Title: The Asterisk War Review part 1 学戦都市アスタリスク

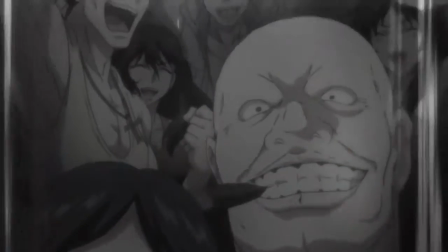It seems to be in some kind of underground arena with a rabidly interested crowd But it's hard to tell if this is like a sporting event or
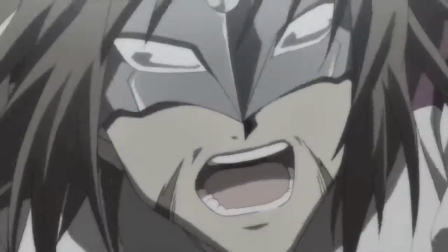a gladiatorial thing or if the characters are doing this willingly Or even whether or not they're even supposed to end up killing one another I mean
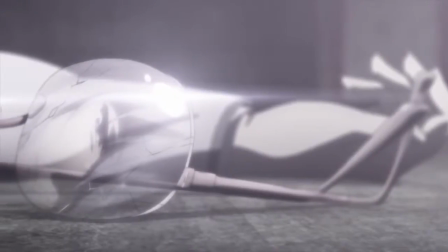one of them does end up dead But was that the nature of the competition or just some kind of accident?
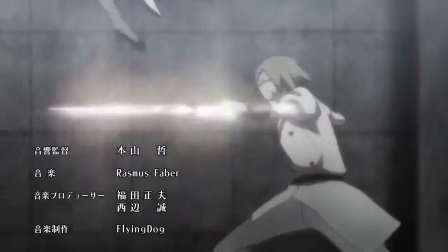There's just too little to go on at the very least I can tell I'm supposed to be rooting for the girl because
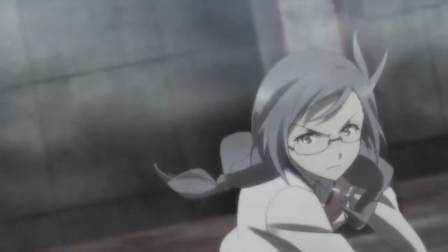she actually has a face and a voice The girl is like ridiculously cute because she wears glasses,
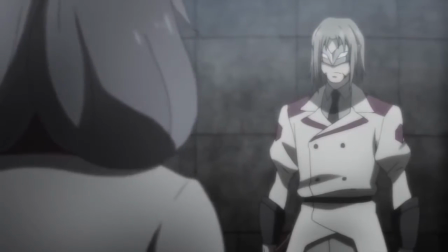so I know she's an important character on some level, whereas her opponent is a perfectly generic big dude with a mask and no voice whatsoever.
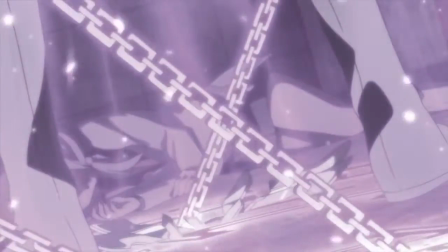Now I've got a theory, based on the way that the mask breaks off at the end of the battle, that this guy wasn't given a voice because we're not supposed to know who he is,
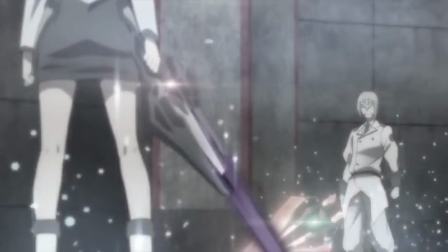and if we heard that voice coming out of someone else or saw the actor in the cast list later, then we would know who the killer was.
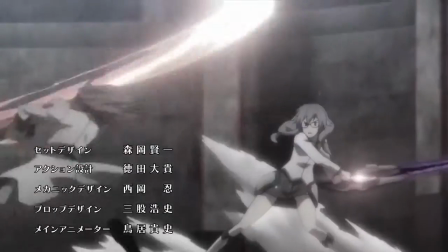In any case, the cute little girl seems like the underdog in comparison to the big scary masked guy, so for now she has our allegiance in spite of knowing nothing about either character whatsoever.
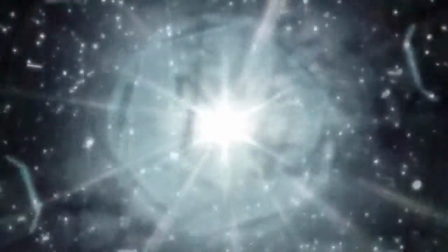Within the first 10 seconds of this battle, as in 2 seconds after seeing the faces for the competitors for the first time,
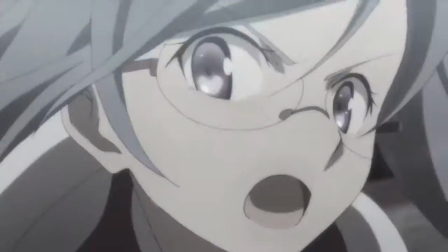all of the dramatic stakes in this fight go flying out the window, because the characters transform into a pair of colored lights beaming around at random.
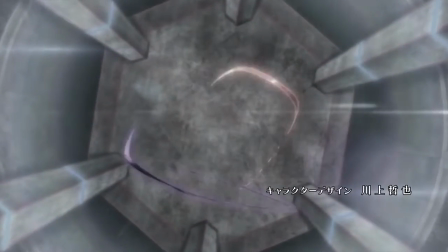Already, the rules and limitations of their abilities have been made irreparably unclear. Like, what the fuck kind of combat scenario comes out looking like a choreographed light show? How far beyond human capability do these powers extend if the characters can move at these ridiculous speeds and, for all we know, turn into laser beams?
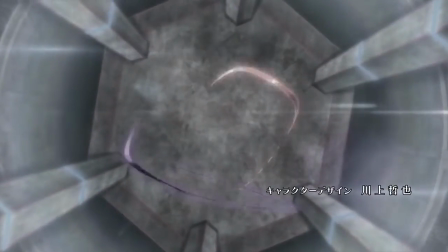It's going to become apparent in a second that these colored lights represent the colors of their weapons, but the fact that in this shot there aren't even people attached to them makes the entire scene feel like a surreal metaphor for an actual fight.
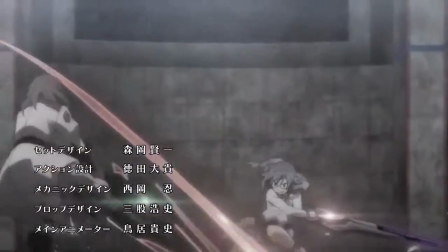The next shot is a laughably horrific excuse for fight choreography that tries to
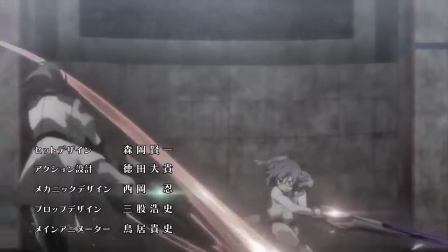cover itself up by happening so fast that you'll be impressed just because the characters are indeed moving.
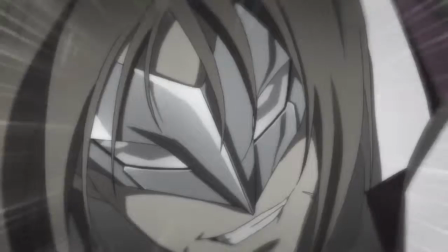The guy comes running through the foreground towards the girl,
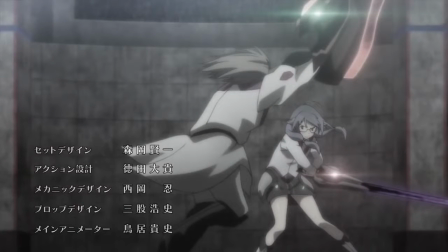but the sense of space is conveyed so poorly and his weapon is so awkward looking that it kind of looks like he totally whiffs.
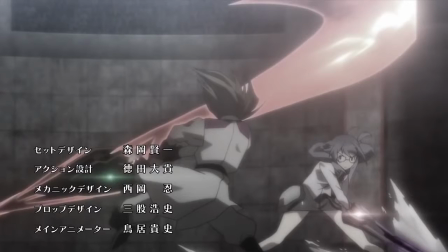We can only really tell that he's aiming for the girl's head because she ducks down to dodge the attack, even though doing so was probably unnecessary.
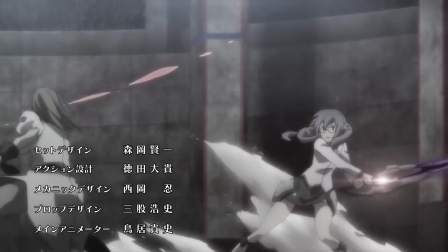The girl, like, rocket boosts off to the right and then swings at the dude, but this time he ducks under it,
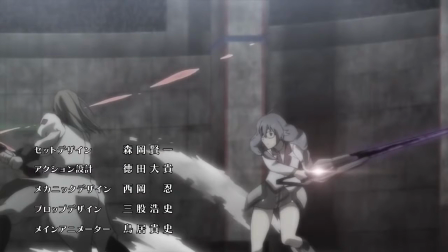which was probably unnecessary because the colored light representing the sword's arc is actually
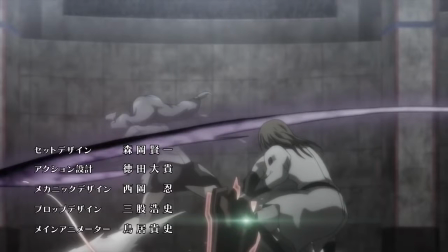right where his head would be if not for the fact that it's in front of him and missed
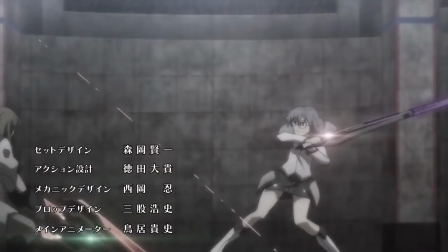entirely. So the guy lunges at her, but wait, wait, what the fuck just happened?
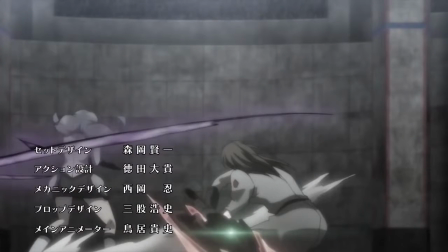Wait, go back, frame by frame. So in one frame, we see the girl's head start to move to the right, and then in the next frame,
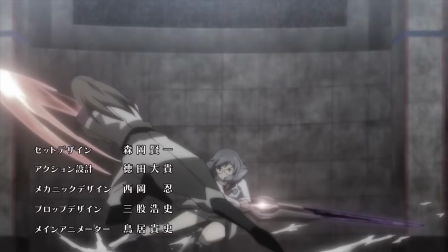she's suddenly in a completely different pose and facing the opposite direction.
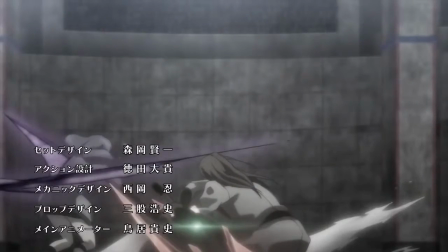The dude not only laughably misses his attack, but instead of lunging forward, his body apparently moves backwards,
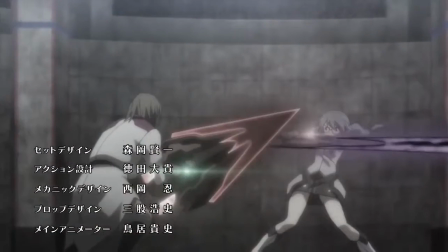and then he jumps over another sword slash that looks like it wasn't even remotely close to hitting him anyways.
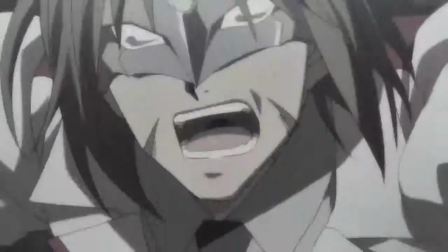After that, the camera just starts switching characters from foreground to background a bunch of times because as long as things are moving fast,
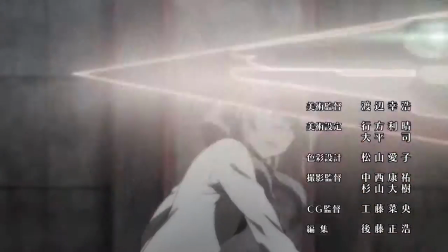they must automatically be exciting, and then we get some more ineffectual stabbing action before the girl goes in with her big yell.
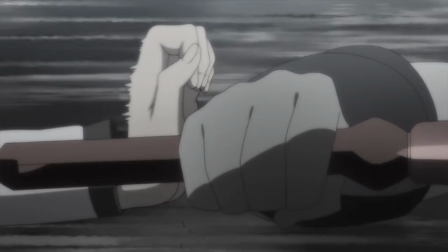Now this moment where the guy knocks the girl's hand away is kind of alright,
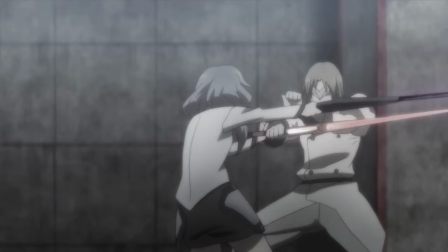because it creates a tension dispersal and represents the changing tide in the battle to his taking control, but it's just followed by a bunch of other nonsensical disconnected frames.
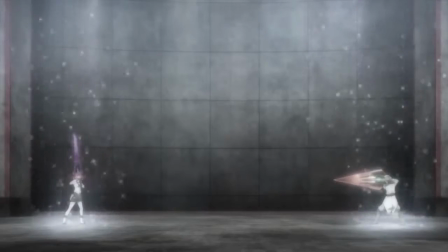The whole thing finally wraps up in one of those big all-or-nothing attacks that always makes me wonder why,
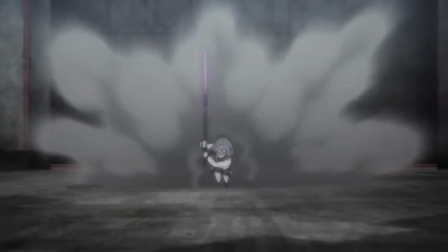if the characters could bust out these super moves whenever they wanted to, they decided to save them for the end of the match when they're already exhausted.
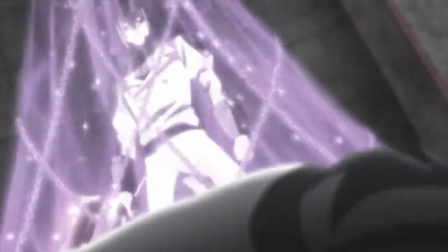There's a clash of swords, a pan up to the weirdest light fixture ever, a hint at this mystery man's special powers, and then the girl is dead.
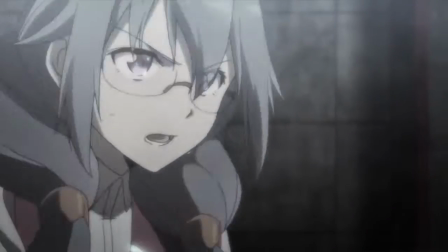From her last words, I'm sorry, Ayato, you can pretty easily figure out that this girl is probably the main character's older sister, because who else would it be?
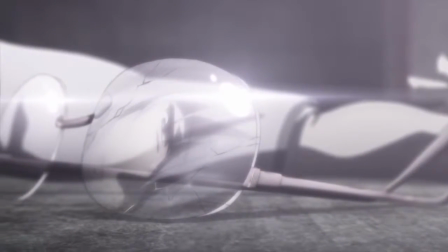The name has to be the main character's name, and the only person who would be around this age and give this much of a shit about him this early into the story would have to be his sister.
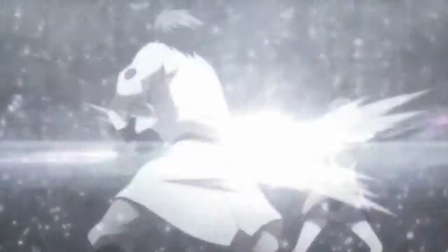Now, I don't think it's impossible to open up on a big, stupid, flashy fight scene and have it be an enticing way to start a show.
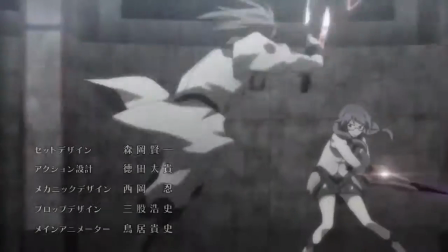Obviously, any amount of dialogue or setting detail which might clue us into the purpose of this fight would go a long way in making it more interesting.
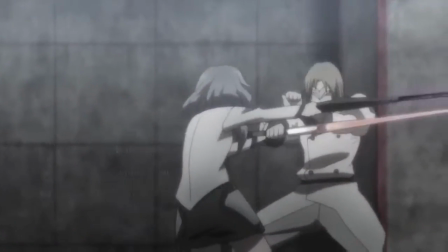Or even just if the fighting styles of the characters hinted at what kind of people they are, be that idealistically or culturally or just in the way they fight.
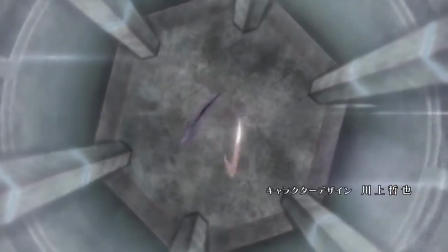Both of these characters seem to have the exact same superpower and nearly identical weapons.
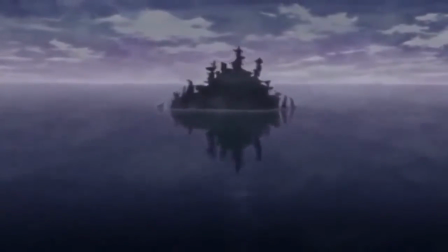How boring is that? Lowering my standards about as far as I possibly can with regards to scenes like this,
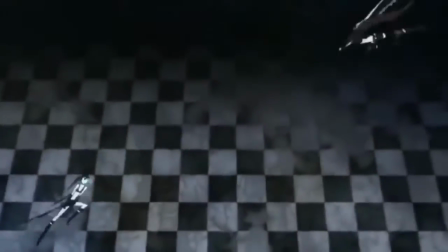let's take a look at the nearly identical opening minute and a half of the Blackrock Shooter OVA.
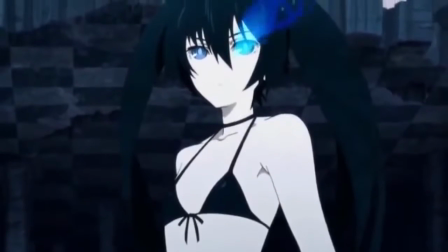Once again, we've got a fight between two characters I've never seen and who have no dialogue, and the scene ends with one of them being killed.
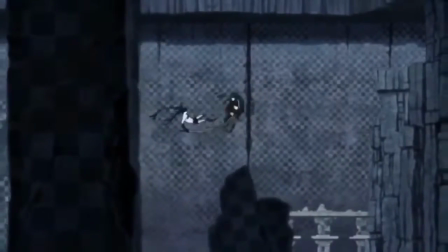Their powers are so over the top that there's no sense of stakes or limitations, and a lot of it is just aimless sword swinging.
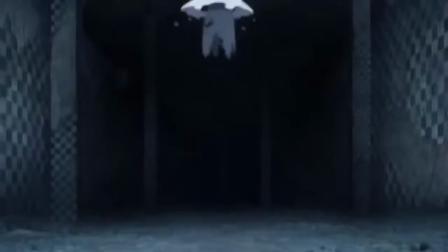But even this scene manages to intrigue me in a couple of ways.
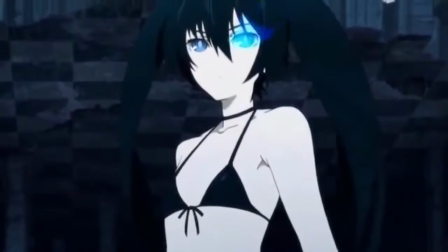The location of the battle is like nothing I've ever seen before, and is gorgeously rendered with excellent cinematography.
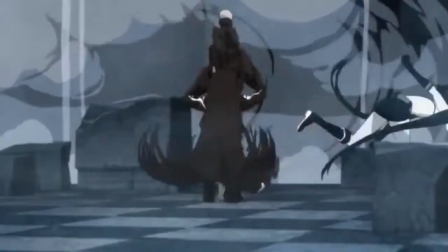The characters are both pretty goddamn cool-looking, and some of the animation cuts and fight choreography is downright stellar.
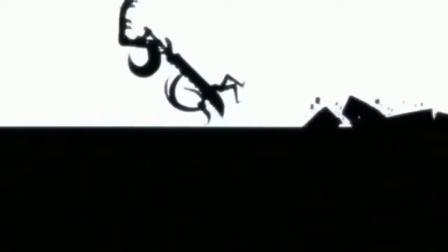Even the way that Blackrock Shooter's death is represented is a lot more artful and interesting than the spot-coloring pool of blood.
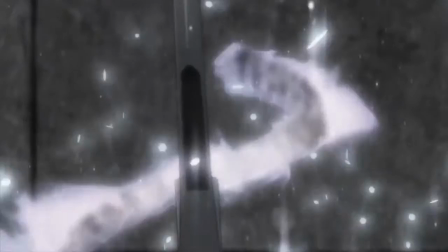And let's address that too. When I watched this opening scene from The Asterisk War, I wasn't sure at first if it was supposed to take place in the past,
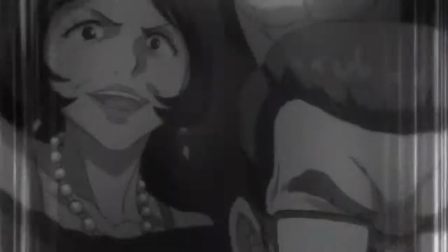or if it was colored this way just because the location was supposed to be a dark and dreary place.
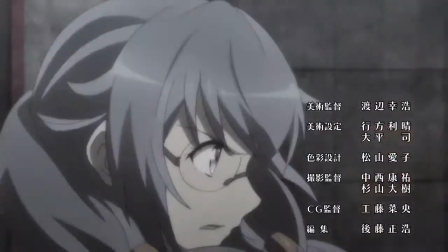Black and white is like a universal film shorthand for flashbacks, but the scene isn't actually in black and white.
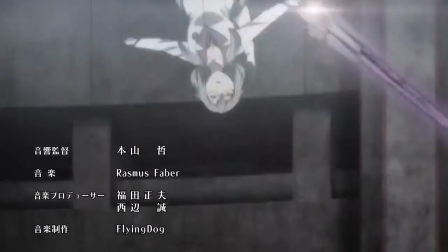It's just really heavily desaturated, but not so much that you can't tell that the girl's hair is supposed to be purple.
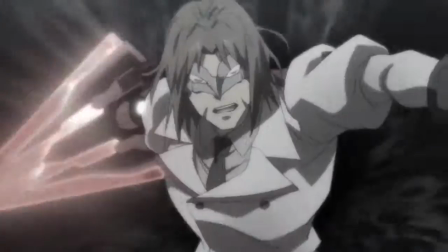The laser beams are still bright and colorful, which makes it seem like the location is just a really dark place and the swords are really bright.
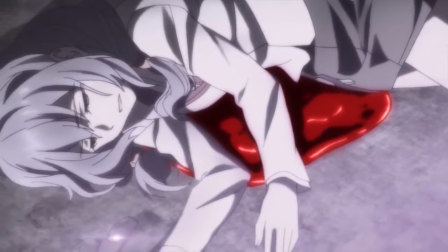But then the blood is also really bright, which gives the impression that it was meant to look artsy and cool.
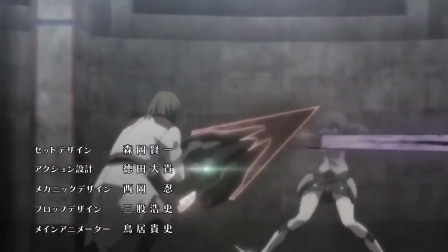It's like they couldn't decide whether they wanted to do like an artsy black-and-white spot-coloring flashback scene,
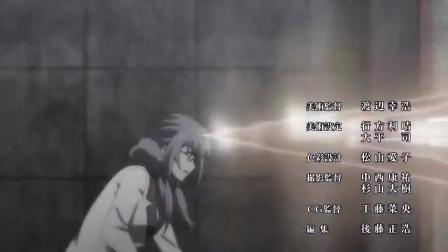or like a more normal-looking fight scene where you can still tell what the characters are supposed to look like, and which still has the same general feel as the rest of the show.
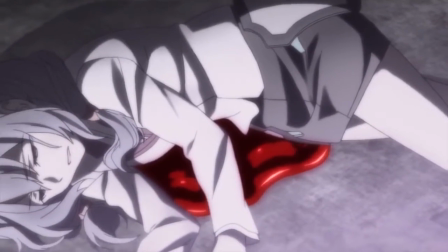So they went halfway in both directions and made something that looks like shit.
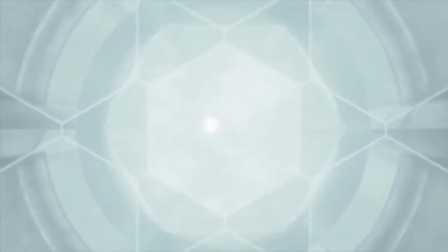Now that I'm finally done talking about this stupid fight scene, we can let the camera pan up through all these weirdly esoteric shapes,
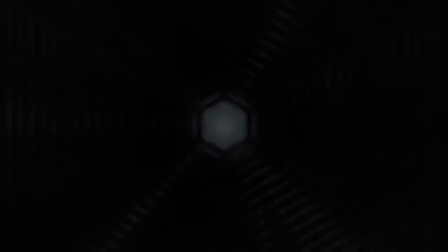which don't seem like they're meant to be literal layers of the building where this fight took place, and then abruptly cut to this screenshot of the Sword Art Online opening theme.
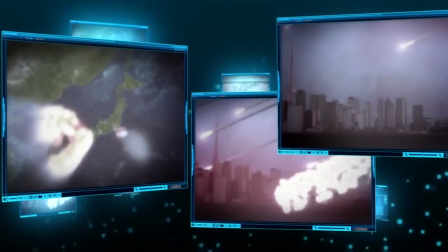This has got to be the laziest possible visual shorthand for vague futurism.
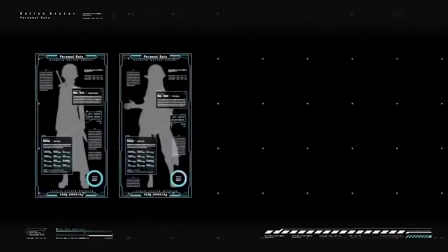It seems at some point that the anime industry collectively decided that the inside of the internet is a stylish color
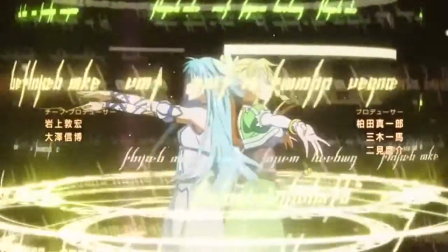gradient with a bunch of random particle effects and image tabs opened up across an ethereal plane of nothingness.
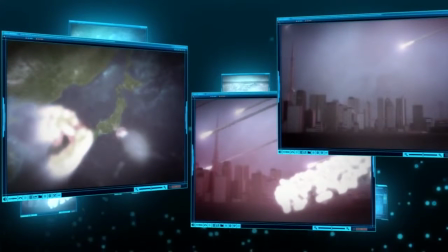Years of Hollywood films have conditioned us to associate random pictures of vaguely industrial buildings with exposition about the current state of humanity, And through a handful of helpful photographic screenshots, we learn that something called Invertia drastically changed the world as we know it,
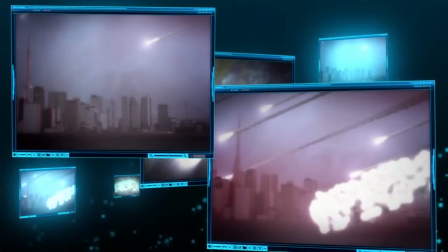apparently by way of a bunch of meteors falling on Tokyo. Continuing the theme of vague futurism,
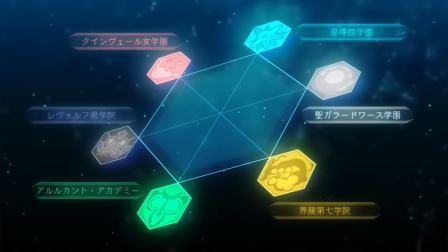a CG globe with a bunch of random names on it and some weird hexagon with meaningless symbols attached to it apparently are meant to represent the shift in world powers.
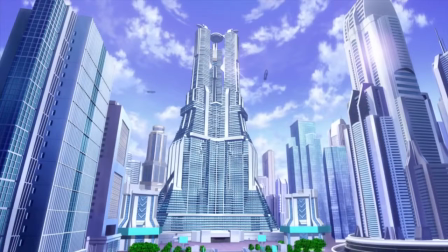It looks more like an RPG stat graph. We are told that the Invertia caused a shift in the moral principles of society for some reason.
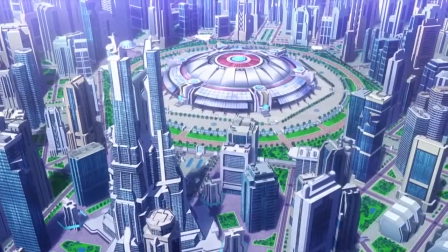Which only informs us that the people of this world should be completely unrelatable to us.
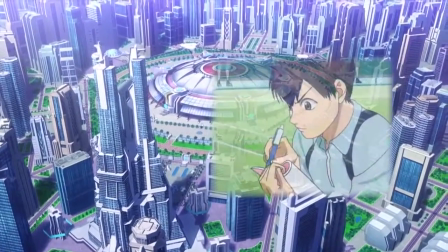This is a very important and accurate detail.
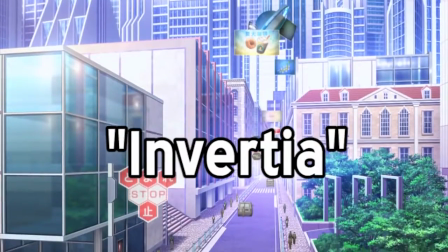I hope you've also figured out that the word Invertia is a not at all clever reference to the idea that this incident inverted the nature of the world as it stood.
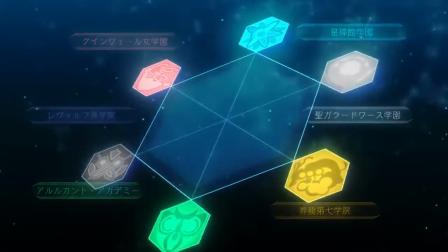This will not be relevant later on. Over the course of the following scene, the narrator informs us that the Invertia led to a new race of people being born with superpowers called the Genestella,
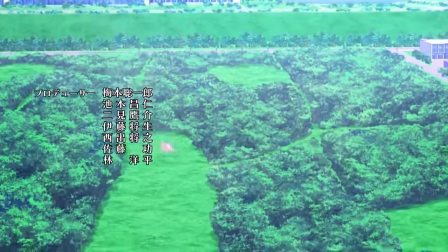and that those people meet in this city called Asterisk in order to fight one another.
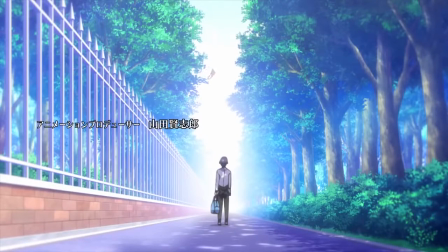But I want to break the rest of this scene down in more depth for what's happening visually, and I'm out of time in this video.
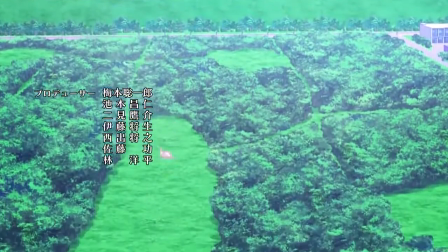Yes, it took me 15 minutes to make it two minutes into the first episode. Yes, this is going to be a long ride.